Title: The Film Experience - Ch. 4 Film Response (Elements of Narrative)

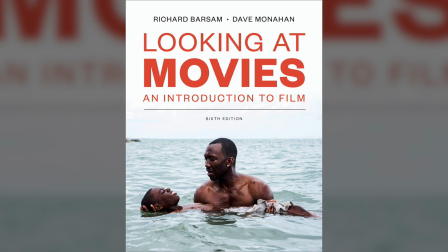In Richard Barsam and Dave Monahan's text, Looking at Movies and Introduction to Film, the term diegesis is defined as the total world of the story.
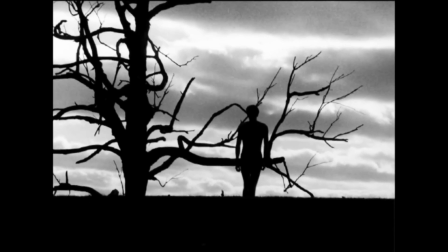The events, characters, objects, settings, and sounds that form the world in which the story occurs.
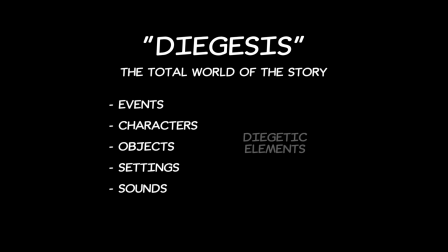And each of these elements that make up the diegesis are called diegetic elements. On the flip side, we have non-diegetic elements.
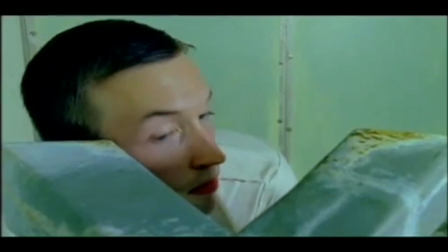And these are those things we see and hear that are not strictly within the world of the story,
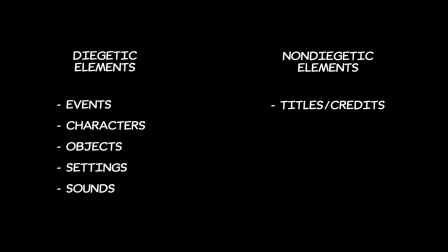but rather enhance the view from outside, which includes titles and credits, third-person voiceovers, and of course,
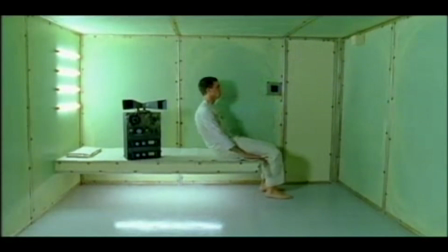the score. Though a small handful of films solely contain diegetic elements,
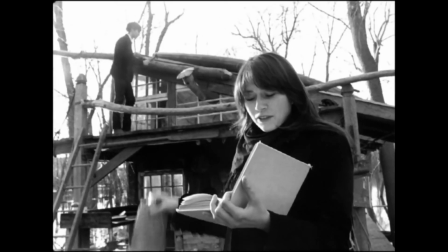most films utilize a combination of the two to present a story and enhance the internal elements with an external hand.
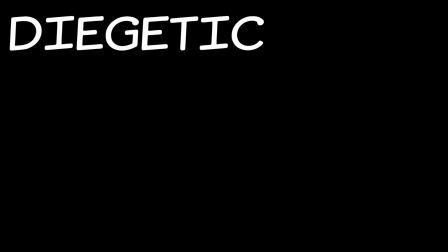Today, I will be comparing the use of diegetic and non-diegetic elements within Bartholomew's Song,
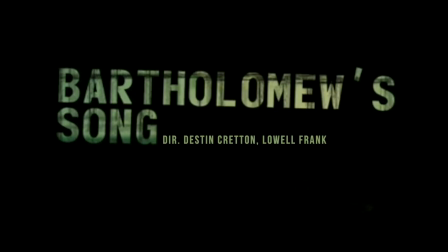directed by Destin, Cretton, and Lowell, as well as Death to the Tinman, directed by Ray Tintori.
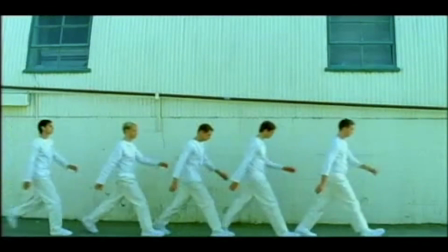Bartholomew's Song is a film almost totally consisting of diegetic elements, those elements strictly within the means of the narrative.
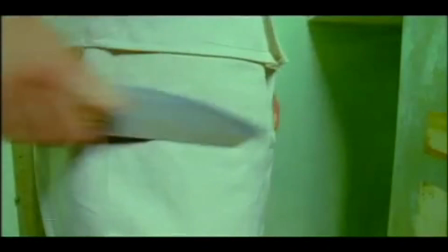In fact, there are only 2 times it diverges from its diegetic world, and it's during the opening title card and ending credits.
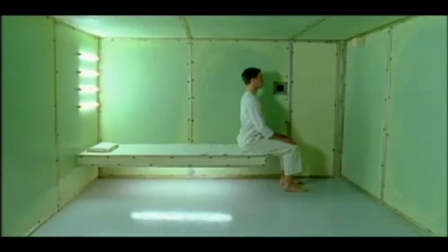The setting of the world presented is bleak and barren, devoid of any internal creativity or individual thinking.
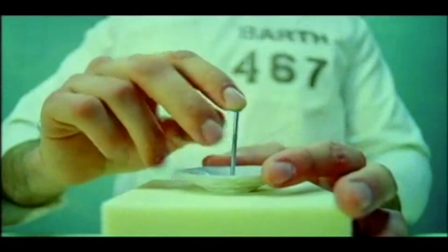Our protagonist's purpose is to create these doorstopper product things that are otherwise unnecessary and lacking in any creative thought.
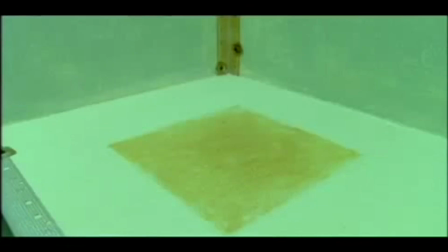The idea of a world without creativity is enhanced by the strict lacking of non-diegetic elements.
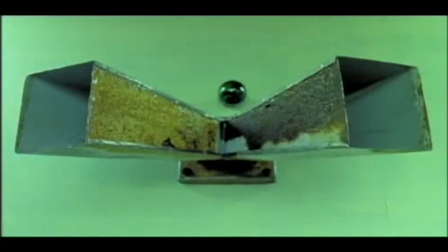We have no omniscient narrator describing the internal emotions of characters, and there are no musical swells to indicate changes in tone.
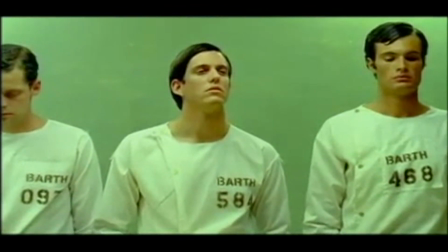Rather, Bartholomew's Song relies on film as a visual medium to convey emotional and tonal shifts.
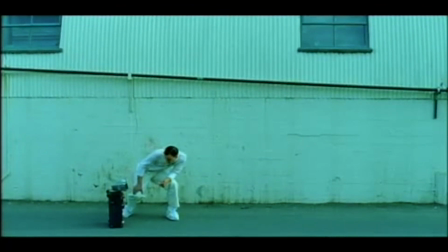This film is centered around one piece of music discovered within the world of the film that directly impacts the creative thinking of one individual who inspires another.
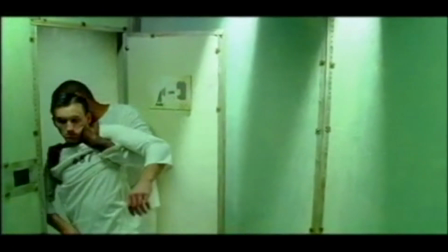This specific removal of a traditional score is similarly used in Alfred Hitchcock's Rope,
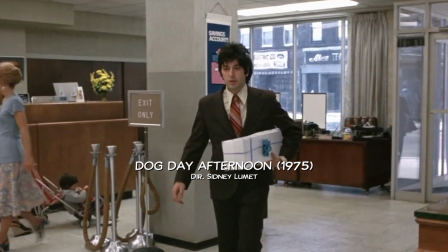Fritz Lang's M, Sidney Lumet's Dog Day Afternoon, and the Coen brothers' No Country for Old Men.
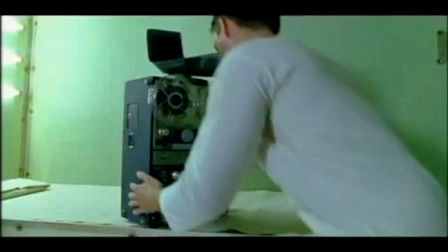These films draw attention to the sound of music within their stories to convey a much more authentic depiction of reality within their respective worlds.
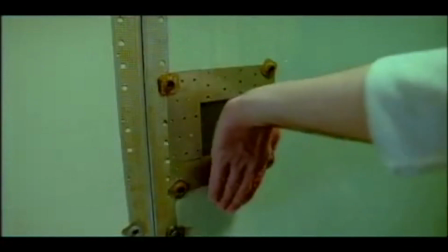Without a score or narrator, there isn't an external hand pulling the viewer along through the story.
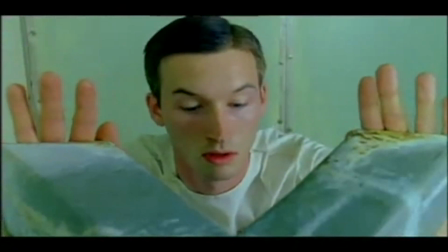Rather, the viewer is the external eye experiencing the visual reality of the story firsthand.
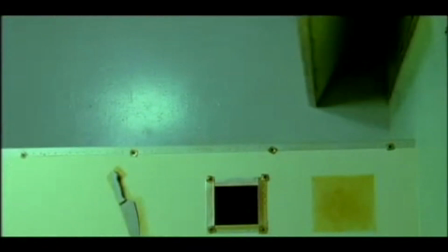This is not to say non-diegetic elements are detrimental or negatively impact the experience of the film.
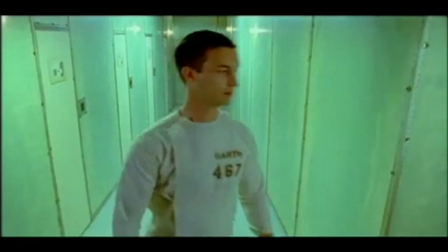It simply depends on the tone by which the screenwriter wishes to present the viewer. On the other hand, we have Death to the Tinman.
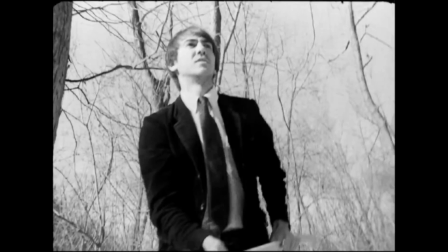Death to the Tinman blends diegetic with non-diegetic elements to convey a much more dynamic and direct story, though exploring similarly complex themes.
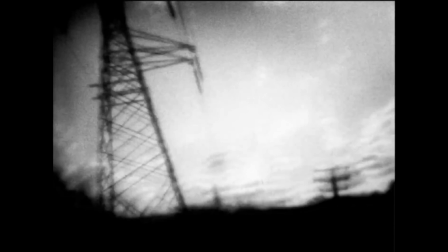In a manner similar to the bleak and empty soundscape of Bartholomew's Song,
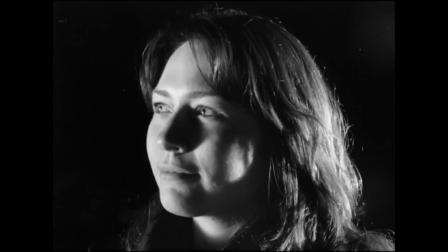Death to the Tinman opens with dialogue between our hero Bill and his ladylove Jane, who foreshadow the events of the film simply with their words.
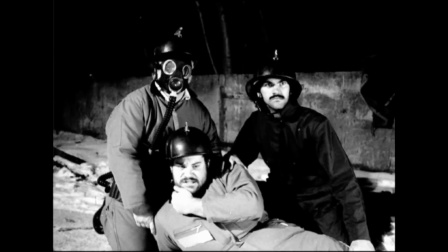Immediately after, we are presented with all 3 non-diegetic elements: a title card, an uproarious score, and narration by Max Goldblatt.
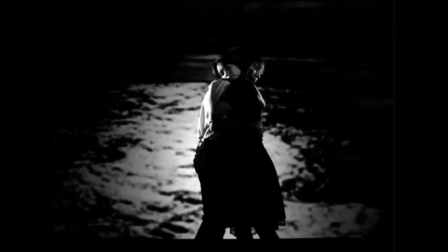These elements continue for the entirety of the film alongside black and white imagery to present the story in full.
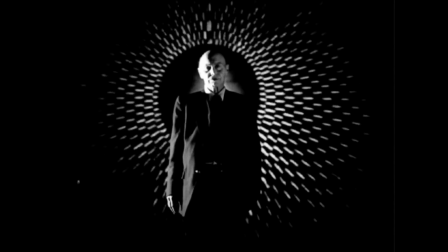Rather than depending on the visual aspect of film to convey the story, the visual and oral aspects are combined to enhance each other and get its themes across in a different way.
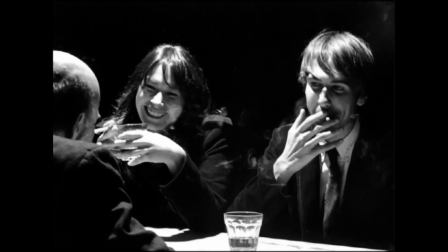The inclusion of an omniscient third-person narrator has the ability to report on the internal feelings of our characters.
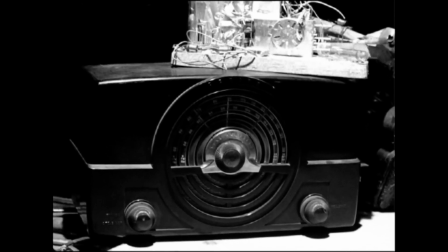The musical score by Dan Romer and Ben Zeitlin is perhaps my favorite element of the film.
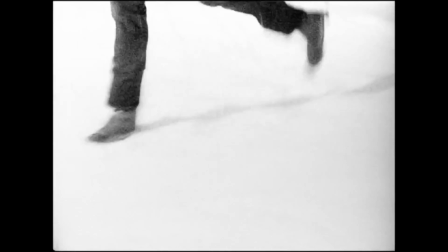It captures the intention and tone of each scene without sacrificing any of the dialogue and visual information presented.
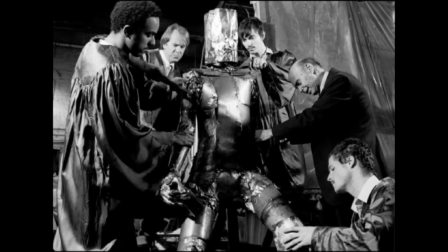It simply adds to the narrative to build anticipation, explode during riotous action sequences,
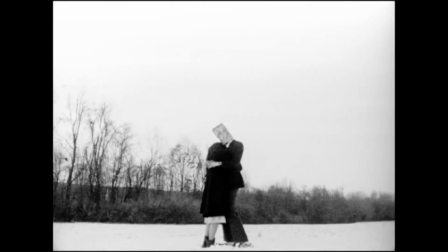and convey the final emotions of emptiness and lonely isolation despite the presence of a loved one. The non-diegetic score and narration paired with stunning diegetic visuals culminates to a wonder-filled blend of story elements that keeps me engaged each time I rewatch it.
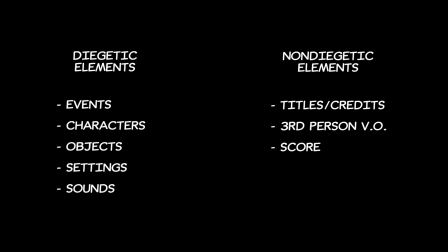That being said, while some elements work for one film, those same elements may not work for another.
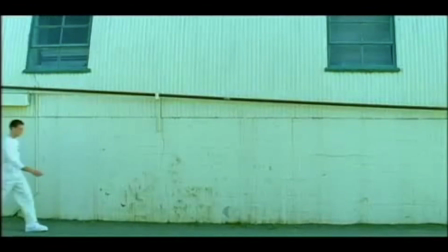If we were to add a score and narration to Bartholomew's Song, the idea of a bleak and empty world devoid of creativity may not be fully convincing.
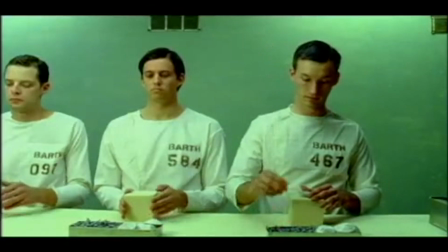Additionally, we would have access to the thoughts and ideas within Bartholomew 467's head, which might subtract from the overall discovery of music.
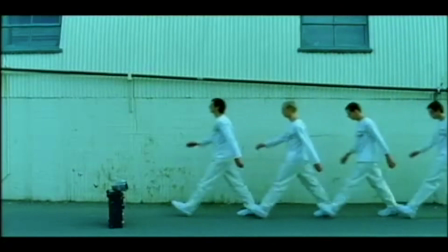This is probably what that would look like.
Right, left, right, left, right, left, right.
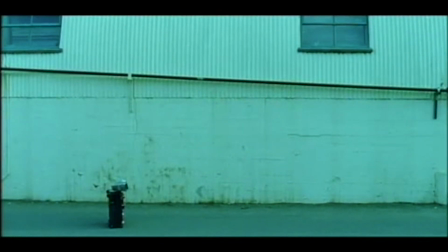What is that? Right, left, right, left, right. What is this thing? I don't think it belongs to anyone. I'll just take it. Yeah, I'll just take it. Let's go quick. Right, left, right.
A bit distracting, right? What if we did the opposite to Death to the Tinman?